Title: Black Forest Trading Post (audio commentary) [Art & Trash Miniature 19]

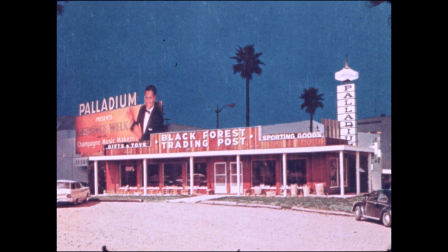Hello, and welcome to this audio commentary for Andrew Lugg's Black Forest Trading Post. I'm Stephen Brumer of Art and Trash.
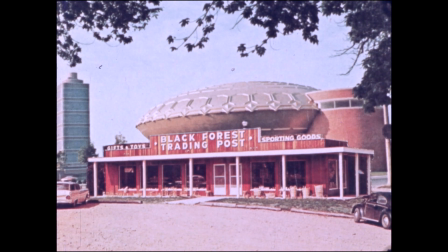Andrew Lugg was one of the leading contributors to a Canadian underground cinema through the course of the 1970s,
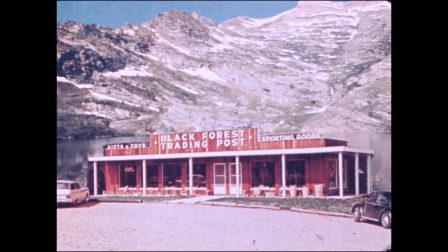before he stepped away from filmmaking to focus on scholarly pursuits. He's Professor Emeritus in the Philosophy Department at the University of Ottawa. Many of his contributions were collaborations. For example, his films of performance artists Tom Sherman, Trace,
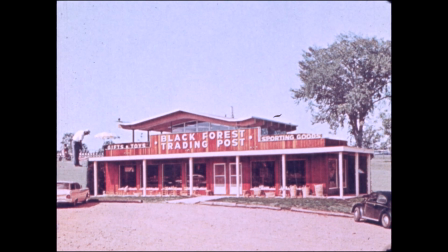and John Orntlicker, Plowskid Drag, Gemini Fire Extension.
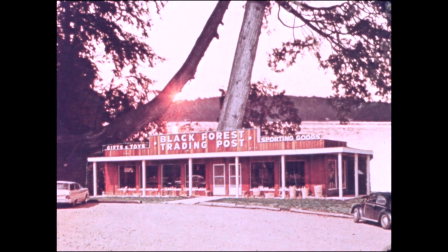Alongside these performance films, Lugg pursued a series of postcard films, focused on vernacular photography and the challenge that such mass-produced imagery places to the realist foundation of the photographic project.
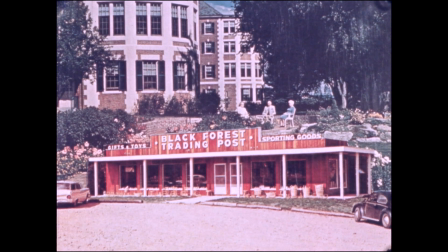These films would take postcard imagery and interfere with it, piercing its illusion by cinematographic means.
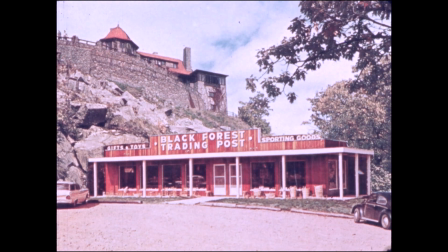In Black Forest Trading Post, a film Lug made in collaboration with Stuart Klein, the approach is that of collage, making sandwiches out of a consistent foreground and a changing, increasingly ludicrous background.
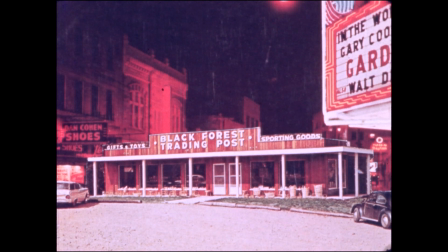The foreground is the titular Black Forest Trading Post, a souvenir shop in Ulysses, Pennsylvania.
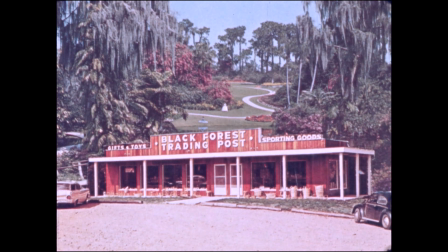The backgrounds seem to gather a natural affiliation with the place names that the narrator barks out, but even this comes under distress as the parade continues, with branches that become mighty trunks in a bizarre distortion of scale.
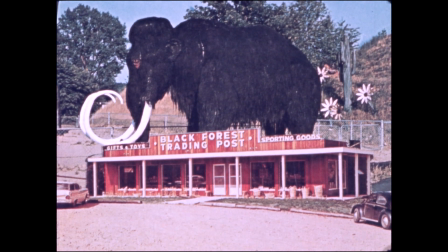The constructed nature of the image is also made clear when night imagery appears behind the souvenir shop, which is plainly shot in daylight.
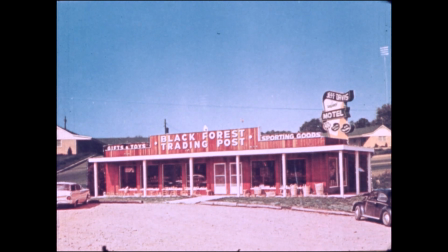In Black Forest Trading Post, the postcard landmark itself travels the world, a winking subversion of the whole idea of being there,
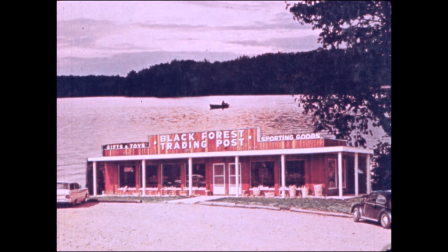and of the pilgrimages that postcards, or for that matter other souvenirs, are meant to commemorate.
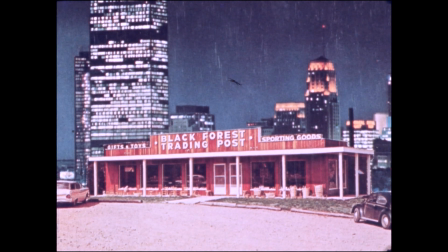This has given added humor for the relatively inconsequential subject in the foreground. This is a postcard from a souvenir shop of the souvenir shop itself.
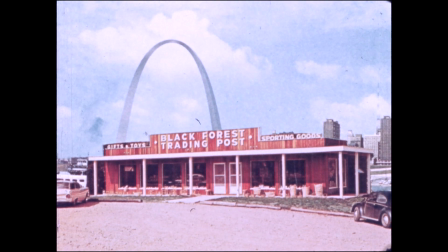It isn't an iconic landmark that's traveling the world. It isn't the Liberty Bell or the Eiffel Tower or the Colosseum. This choice of foreground turns this anonymous landmark into an absurd franchise
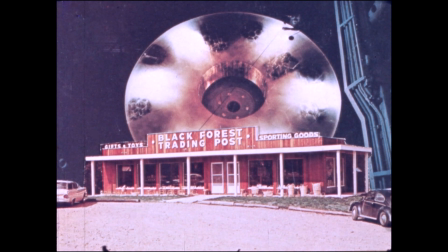made all the more absurd by its seemingly elastic attachment to reality.
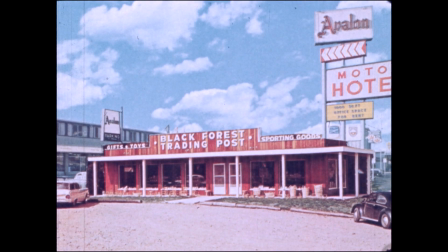R. Bruce Elder has argued that by introducing movement into the traditional stillness of the vernacular mass-market photograph image, Lugg is exposing, quote, the lack of veracity in image itself,
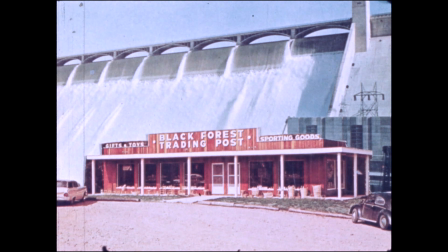that he's exposing the doubts that should be laid at the feet of the photographer or cinematographer for the degree to which images are always constructed.
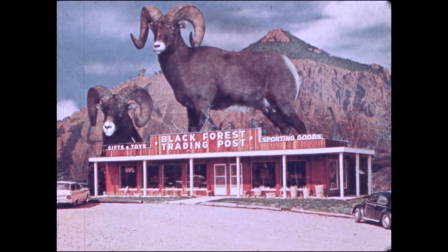This lack of veracity becomes increasingly obvious with scale distortions and surreal juxtapositions, for instance,
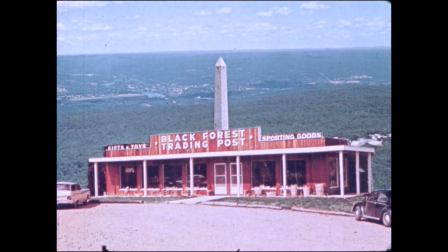when the foreground is placed against the Hoover Dam, a giant mountain goat, and finally an illustration of an airplane in flight.
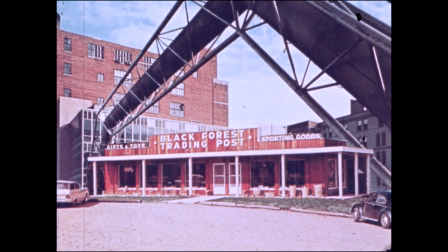Likewise, it's a challenge to the contextualizing narrator who assigns each manifestation of the souvenir shop a location, straining the natural trust we lend to authoritative context.
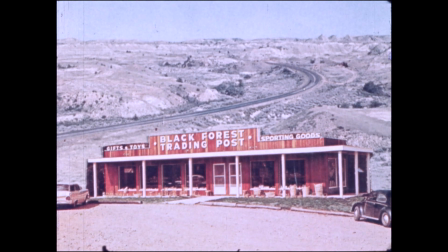Lug's conceptual project is less a mockery of the disposable economy
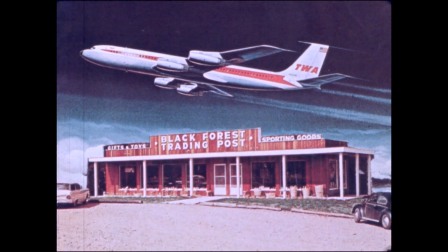of the souvenir than a defiance of the realist project writ large.